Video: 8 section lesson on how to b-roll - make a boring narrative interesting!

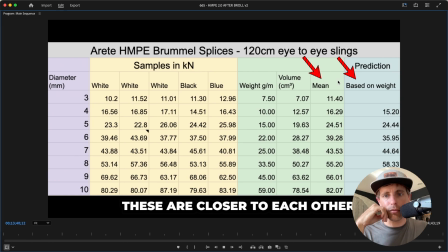3470s So if I wanted to calculate what 11 millimeter would be in this stuff, I think I can do it.
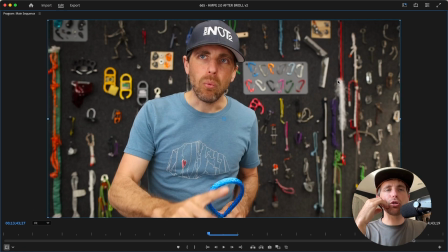3477s
It's just, I don't want to just flash arrows all the way down, because there's nothing specific to look at other than they were spot on.
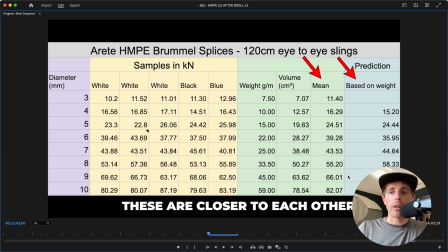3485s
And I don't want to highlight this difference right here, because all the other numbers are just so close. It's just, the point is, this was closer than the volume.
Do it.
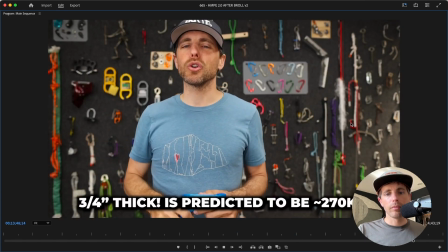3498s Why I want to predict this is my buddy just ordered 20 millimeter or 3/4 inch from us.
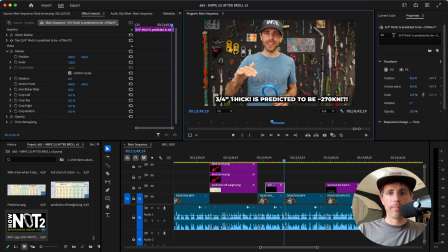3506s
This does not need to say the exclamation mark.
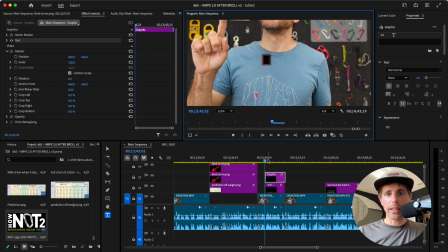3513s
Oh, by the way, if you ever get a black square like this because you click that arrow and you have this black square there, Command Z it, and then click fit.
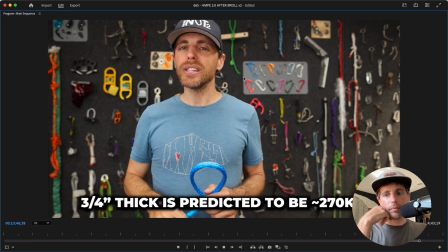3523s And is my buddy just ordered 20 millimeter or 3/4 inch from us.
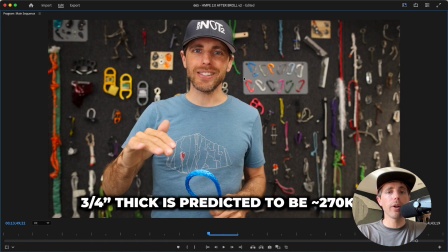3529s
Now, I didn't show my math. And remember, we got this number from earlier in the video. This is the number that I'd put on the screen. This is something you probably wouldn't put on the screen. I'm stealing the grams per meter off of other people and then calculating it based on our thing.
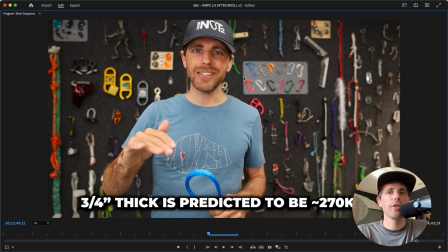3546s
So, like, I don't want to show all that math. People can just believe me. I've shown enough nerdy shit that people would just believe that I did my math.
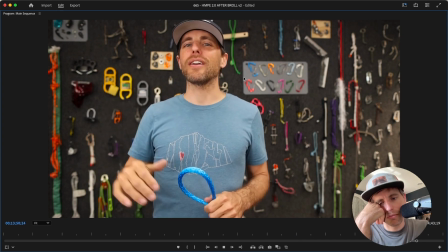3553s
And I did.
I just don't want to show it. That will be arriving soon, and I don't even know if I could break it.
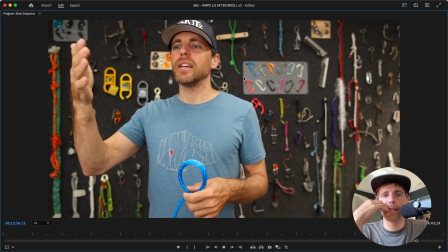3558s So it's nice to be able to predict what it will break at just by being able to weigh it.
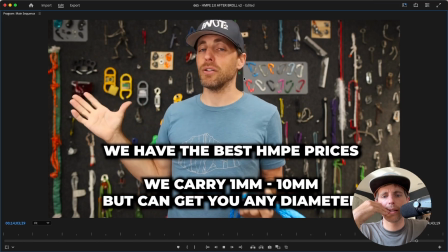3564s And if you want to order a specific color that we don't have, or a specific diameter that we don't have, regardless of size, Read that very carefully.
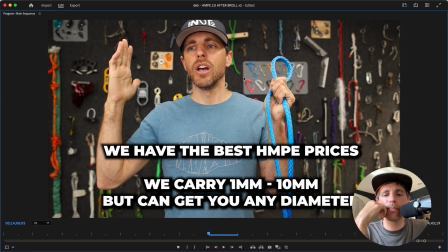3573s
That is the most concise way I can say those things. Best prices, what we have, what we can get. And I spaced it out because I want best price. Man, you put 3 lines with that many words, too much to read. Having a little separation is visually easier to read.
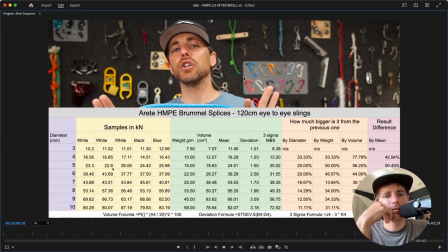3592s We can get that to you within 4 to 6 weeks. So the conclusion is if you bury it 45 times the diameter.
We're wrapping it up. I'm only leaving this on the screen. I'm not putting arrows, and I'm leaving it on the whole time.
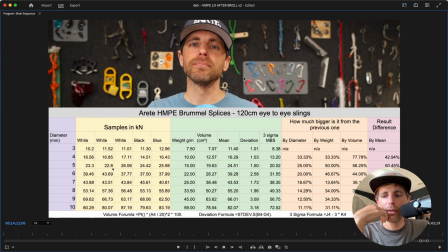3607s
There's so much that's had gone on.
Diameter or bigger, ideally 60 or bigger if you really want to guarantee it won't slip.
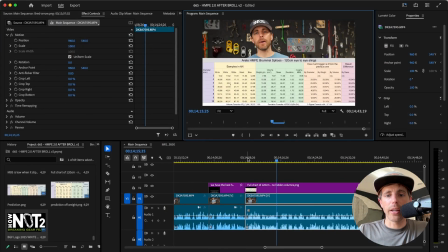3615s
Let me make sure you understand, like, what I'm saying is gnarly, right?
Conclusion is if you bury it 45 times the diameter.
That is not what anybody recommends, but it's based on my math here, because if you go back to the chart that I got ChatGPT to write me,
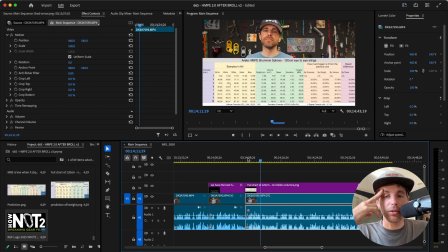3633s
it technically says only 4 or 5 millimeters is buried deep enough in the 60 centimeter ones, right? So like I'm making a strong statement there, but I don't want to put on words on screen.
Times the diameter or bigger, ideally 60 or bigger if you really want to guarantee it won't slip out.
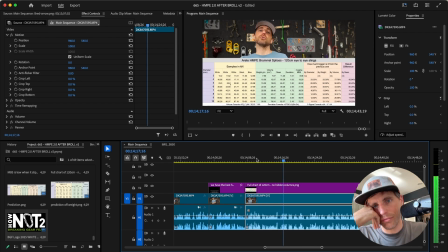3649s
Me covering my ass.
You taper it super good enough that you're going to get these numbers.
When I'm going like this on the screen, going like, you get these numbers, probably likely covering my hands up with the numbers. And you can go off of the mean, you can go off the minimum,
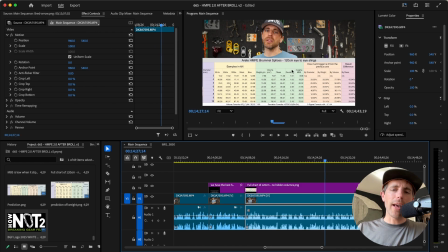3666s or you can go off the sigma 3 minimum breaking strength.
Now, I don't have a minimum. Otherwise, I'd go arrow, minimum, 3 sigma. I don't have a minimum. They can just look at what the minimum is. That's why I didn't do that.
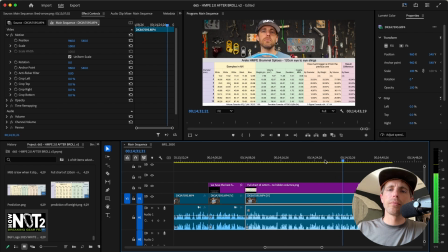3679s And you can make that decision for yourself, but knowing this stuff will help me be as sketchy as possible while still being able to live to tell the tale.
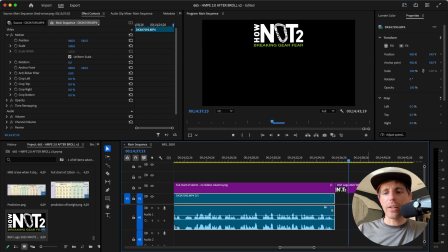3688s
And I put that logo about that size at the very end of it. It's called the BGF logo 2025. It's in the B-roll things, just so you have all the material. And I put this on here for 7 seconds because I did not put,
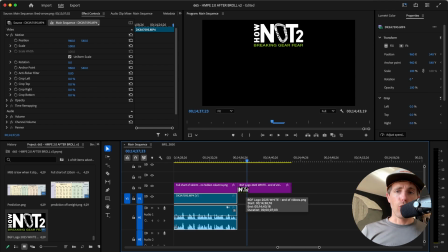3701s
but if you want to see how tapers hold up, you can go check out this video next. And then you cut to some audio from that other video, and then it goes to this screen.